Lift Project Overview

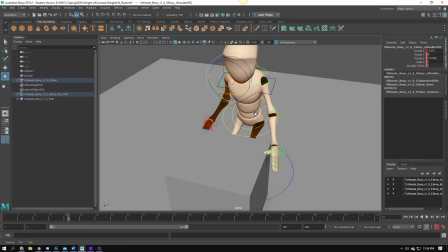4:10 So just quickly placing some keyframes down here.
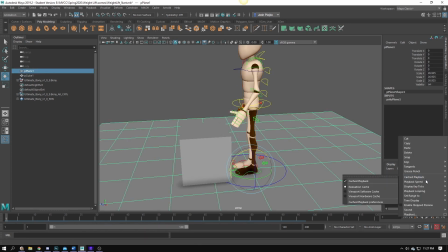4:15 So as this character gets in the frame, let me make sure that I can actually play that and see how fast that's going.
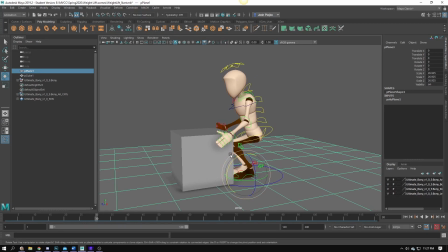4:24 Okay, so he's getting into position. What I want you to be cognizant of as you animate is where your camera is going to be. Don't just keep a perspective here.
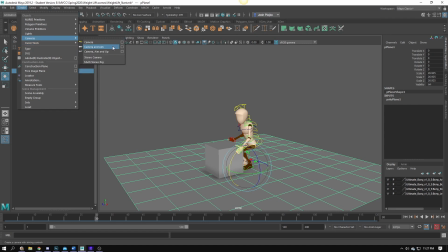4:34 Go into a create, and we can go to cameras with aim, and now I can adjust this.
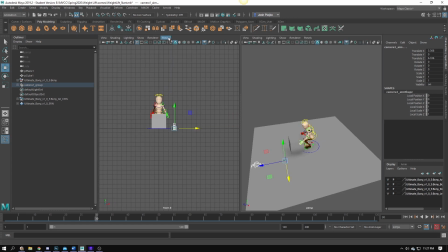4:42 I'm going to go into my double view here and have one of those set up in camera
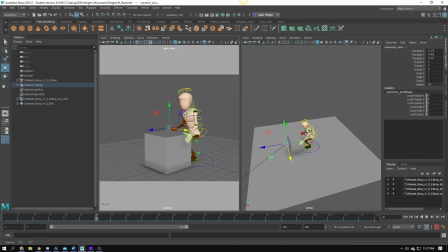4:49 perspective so that way I can see what the framing of this animation is going to do for me. So this is just a helpful way for me to actually get to frame that action. So if this is where my camera is going to be, that means that my hand
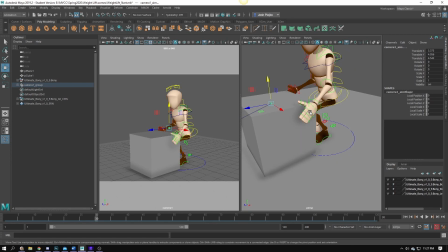5:09 right here, that's probably the one I want to use for a parent constraint and not this one over here.
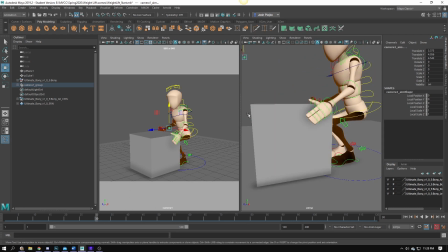5:14 Why I'm saying that is because parent constraints, what a parent constraint basically does for us is it allows for the position of one object to control the position of another one.
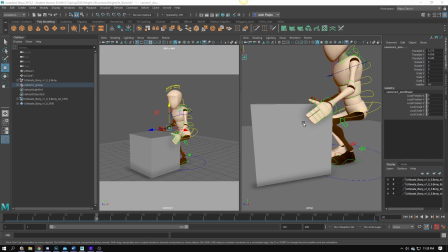5:29 So same way as you would have a parent when you hit P from one object to another.
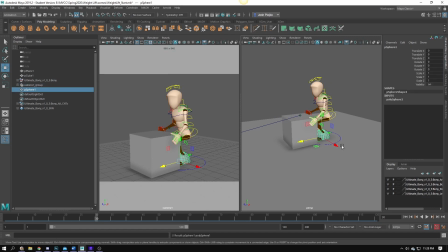5:35 So like let's say that I had this sphere and then I had another sphere. If I select this one and then hold down shift, select that one and hit P, if I move this one around, this is the parent and that's the child, right?
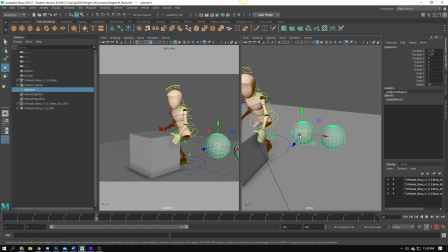5:51 So this child, doesn't matter where that one goes, but if this one goes somewhere, that one has to follow. So this allows for us to set that up for animation. And it's not a hard thing to do.
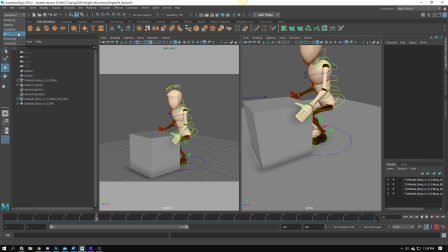6:02 We just need to make sure that we are in our animation drop down. So we're going to select that one right here. I know I'm butchering titles. It's late as I record this. So, but this is where we need to be. And my constraint, I'm going to use parent. But to do that first, I'm going to make sure I have everything locked down to where I need that to be.
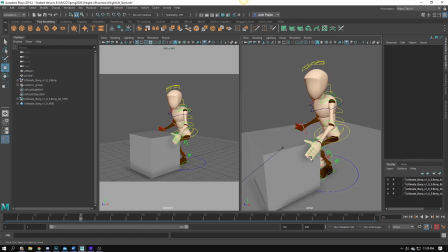6:20 And again, I really hope you guys are in your second semester of animation at this point.
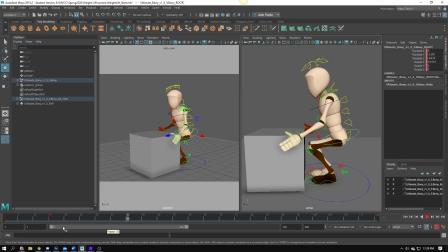6:27 You're not just knocking out a couple frames here. You're really giving some time
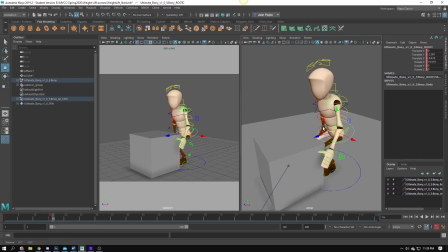6:33 to figure out where these actions need to occur and what the body
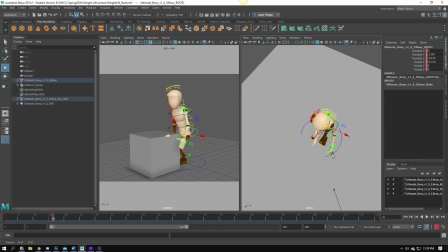6:37 positions are and the shape and form of our character.
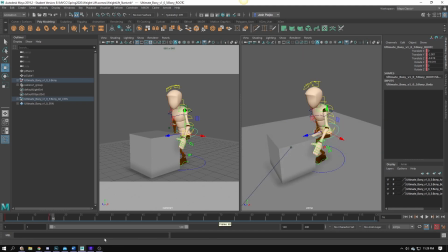6:42 You're not just literally knocking out a couple keyframes.
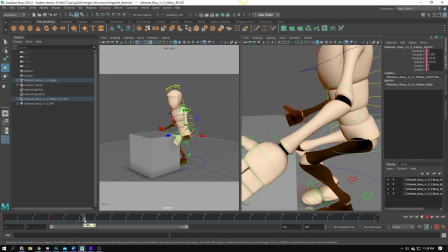6:45 So let's say that I am going to have this character at maybe around 25 pick up this box.
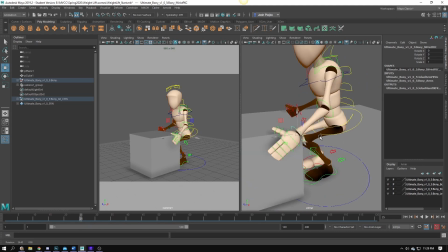6:52 So if that's the case, then I'm going to get this thing in position as much as I can.
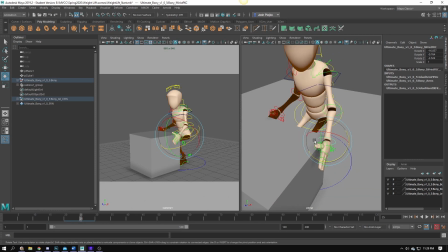6:59 So it looks like he's going to be picking up that box. So I'm going to set a keyframe here.
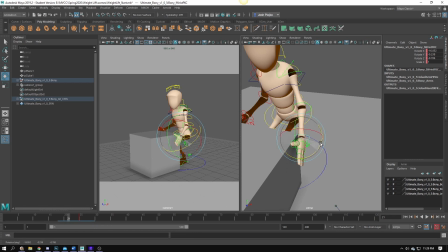7:07 I'm going to back that up a little bit so maybe his hands are out first.
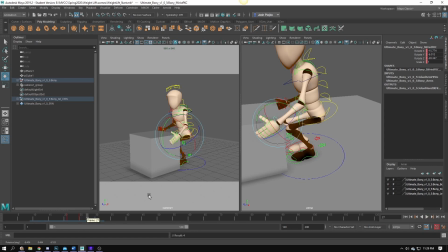7:12 And so that'll get to here. That's looking good.
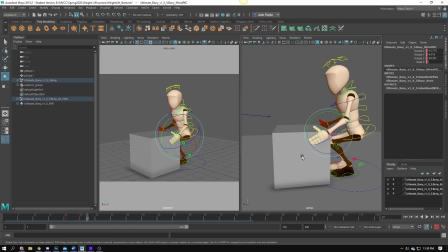7:17 And then now, if he's going to lift this up, if he lifts this up over here, that would be a light box. It would be empty, right? So if he tried to pick this up at this edge, then that means that that box is very lightweight because he's able to do that on a corner.
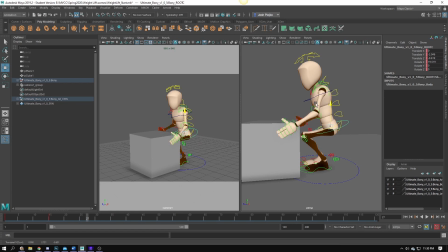7:31 If this was a heavy box, then his entire body would need to basically cup that box.
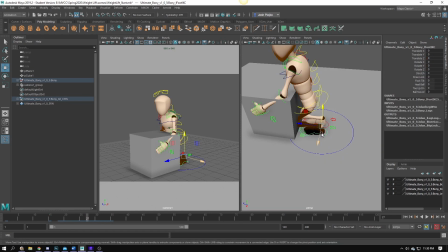7:38 And obviously, as we see right now, these legs are not in position to do that.
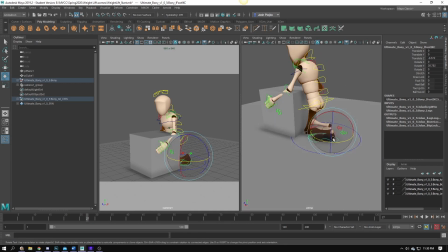7:43 So I need to figure out how do I animate these legs so that way, A,
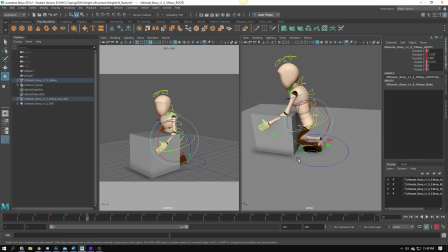7:48 they don't intersect, but also B, don't look like they're breaking in half. Remember, and this was something I noticed for a lot of you when you were blocking out your scene for one of our earlier projects,
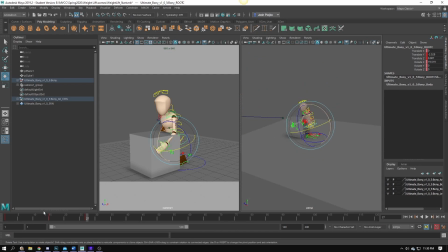7:59 you weren't taking advantage of, let's see if we can get them to show up right now. Here they are. These things. Oops. Let's see if we can get that to work.
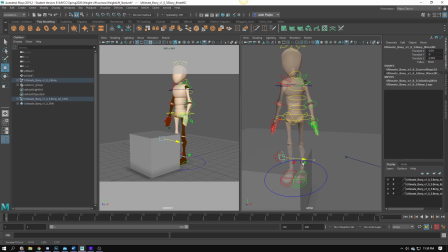8:12 Okay, so those are our knee controls, and that's just going to allow for us to roll that knee.